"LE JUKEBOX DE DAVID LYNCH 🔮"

Et c'est là où on se rend compte à quel point la musique est narratrice dans les histoires de David Lynch, parce qu'en fait elle va vraiment faire office de déclencheur empathique pour les spectateurs.
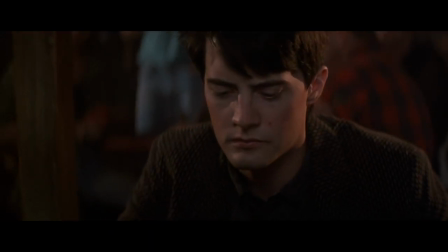(12:32)
Si la version triste de Blue Velvet nous aide à nous connecter avec le héros innocent Jeffrey, à encore plus détester Frank et à essayer de sauver Dorothy, dans des films comme Why That Hurt,
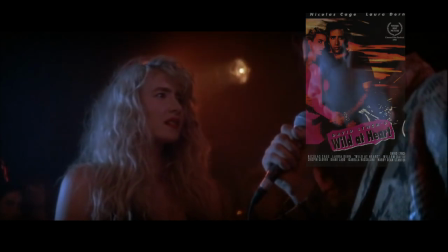(12:41)
les reprises d'Elvis, notamment la reprise de Nicolas Cage, nous aidera à aimer passionnellement Lula,
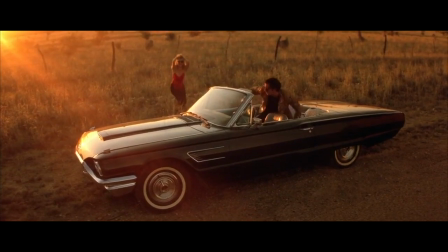(12:46)
tout comme lui, et à prendre la fuite avec eux, en quête de cette liberté totale, seul contre tous.
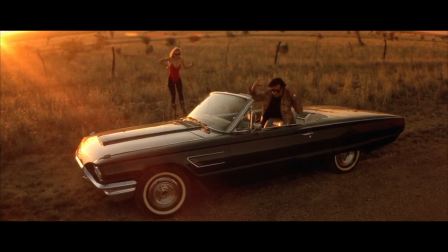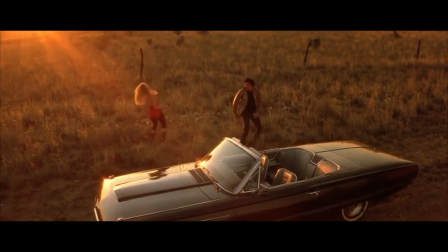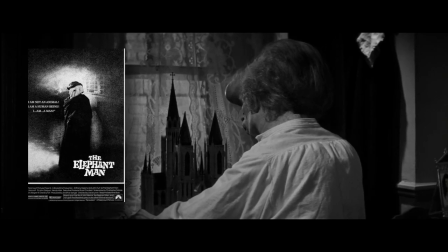(13:06)
Dans la fin d'Elephant Man, David Lynch décidera de nous passer l'Adagio for Strings de Samuel Barber,
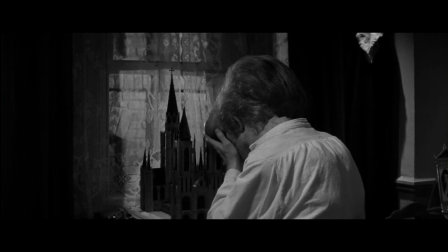(13:10)
à la fois pour fortifier le sentiment de tristesse qu'on expérimente à voir John Merrick décider de se suicider en s'endormant sur le dos,
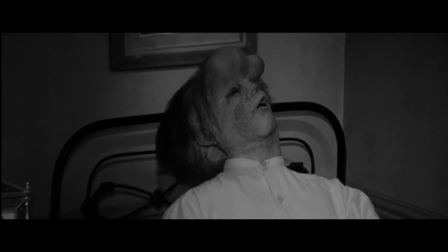(13:17)
conscient que sa tête trop lourde coupera ses voies respiratoires.
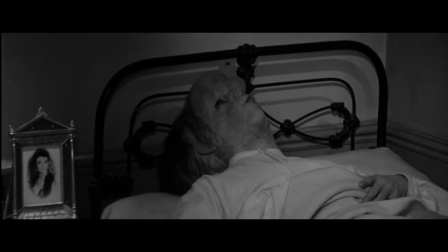(13:19)
L'Adagio de Barber nous donnera cet élan de victoire amère pour notre héros déformé, parce que pour une fois, John choisit sa destinée et agit par lui-même. Alors la musique traduira, en plus de la tristesse, un sentiment parfait de résiliation, donnant une fin à l'image de ce personnage qu'on aime tant, héroïque.
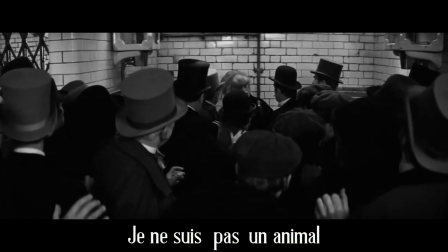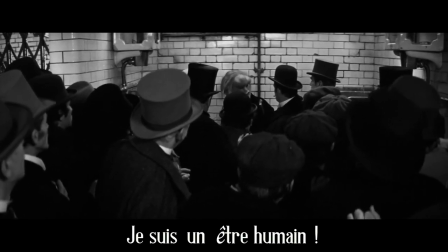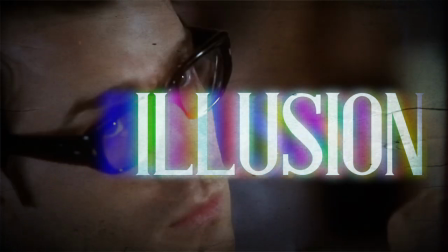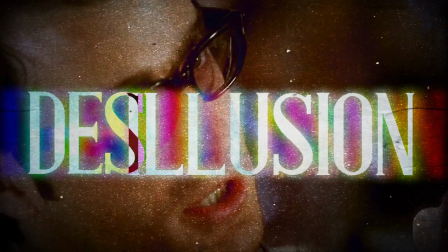(13:56) This is the girl.
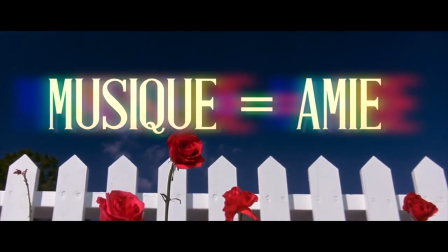(14:01)
Bon, jusqu'ici, on a vu que la musique de Lynch représentait cette première strate de lecture pour enclencher l'empathie du spectateur sur les personnages, ce qui est une utilisation plutôt commune.
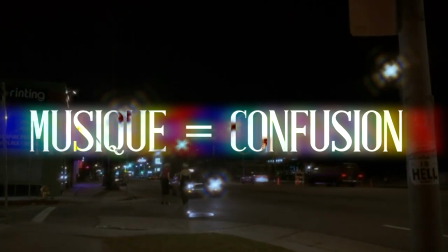(14:10)
Mais Lynch, de manière plus personnelle, utilisera aussi la musique pour marquer une temporalité instable entre le son et l'image qu'on voit,
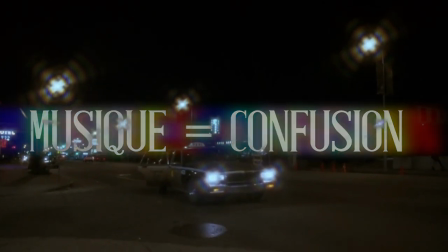(14:17)
histoire de nous perdre un peu en chemin et nous inciter à réfléchir plus avec nos sens qu'avec notre cerveau.
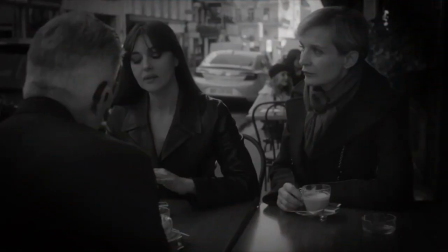(14:25)
Si Lynch est aussi reconnu et respecté dans le milieu, c'est parce que c'est le maître en termes de distinction floue entre le réel et l'irréel, le rêve et la réalité.
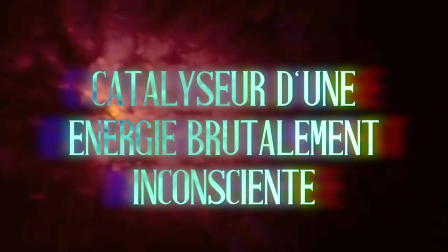(14:33)
Et ça, généralement, il va nous le montrer par la musique. En fait, elle fera vraiment office d'un catalyseur d'une énergie brutalement inconsciente. Et on peut citer notamment les exemples du solo de saxo pour caractériser les tourments du protagoniste et antagoniste de Lost Highway.
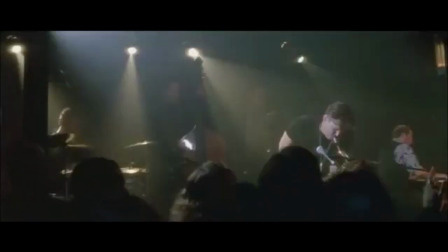(14:46)
Utilisé au début pour définir Fred comme un jazzman presque rockstar, impulsif et rempli de sex-appeal,
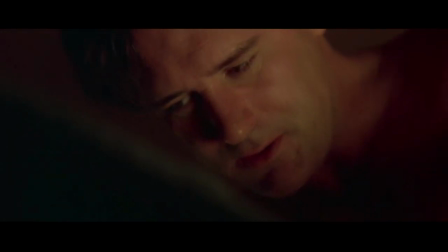(14:51)
Lynch s'amusera la scène d'après à mettre ce même solo de saxo pour cette fois illustrer ce Fred impuissant,
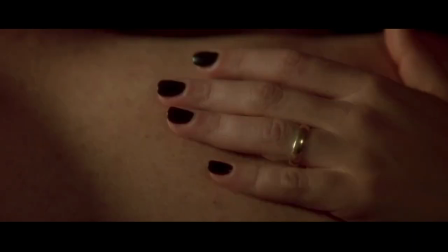(14:57)
n'arrivant pas à faire jouir sa propre femme. Je vous l'avais dit, à cette étape-là, c'est plus de l'ironie mais carrément du sarcasme.
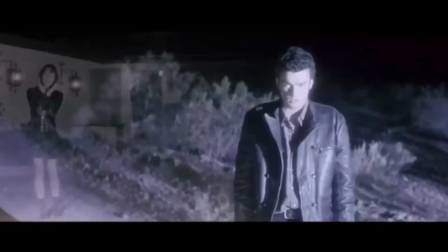(15:03)
Alors quand l'esprit de Fred possédera le corps de Pete, le garagiste, dans une réalité alternative,
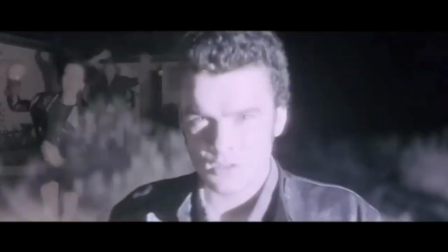(15:08)
le solo de saxo aura une toute nouvelle importance, car Pete, inconscient de cette possession, sera souvent frappé de migraines très puissantes,
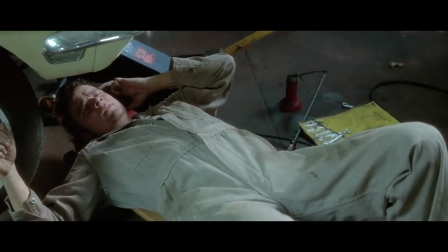(15:14)
surtout quand le même solo de saxo passera à la radio, de manière diégétique, pendant son travail.
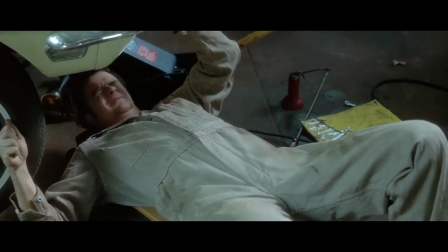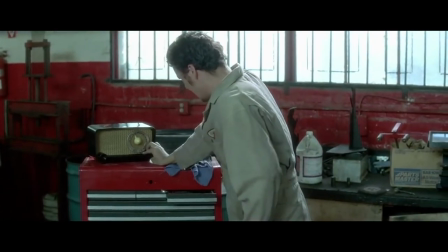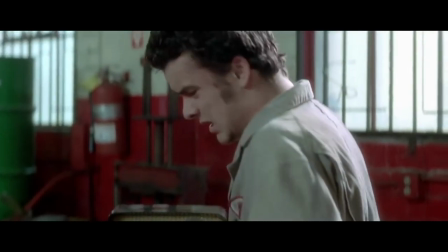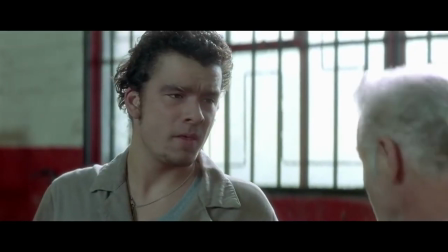(15:34) What'd you change it for? I like that. Well, I don't.
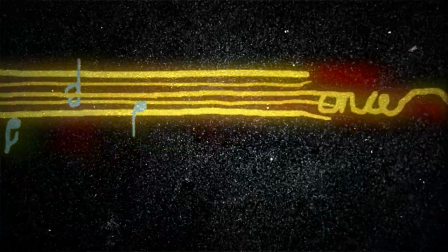(15:41)
Et c'est là qu'on comprend que la musique sera véritablement une narratrice de l'histoire, vraie ou fausse, que nous aura inventé Lynch.
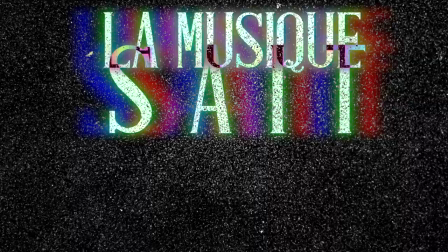(15:48)
La musique, c'est déjà tout. Commençons par le plus évident, la scène de la Pink Room avec la chanson éponyme d'Angelo Badalamenti pour le film Twin Peaks, Fireworks With Me.
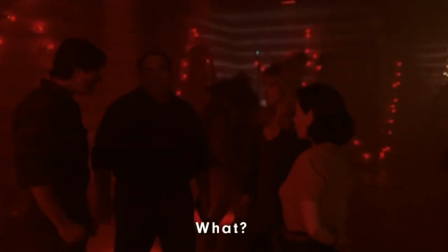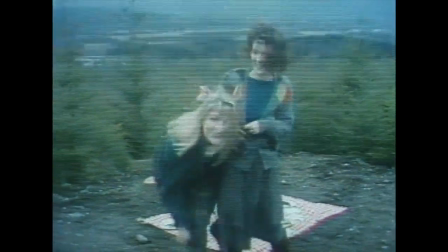(16:04)
Ici, la musique se voit comme la pire des menaces. Laura Palmer est en surface cette jeune fille adorable, proche de sa famille et présente pour ses amis.
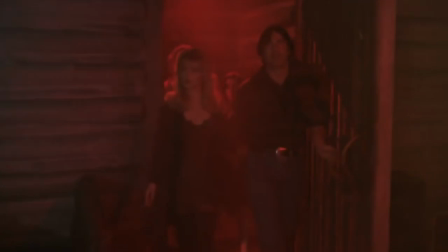(16:11)
Mais quand elle fera un pas vers cette cave renfermée du club de la Roadhouse, son double maléfique prendra vie.
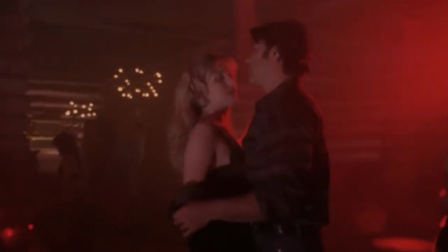(16:16)
À la simple écoute du morceau Pink Room, encerclée par ses lumières rouges écarlates, la jeune fille, comme possédée, est amenée par ce simple son dans une réalité alternative.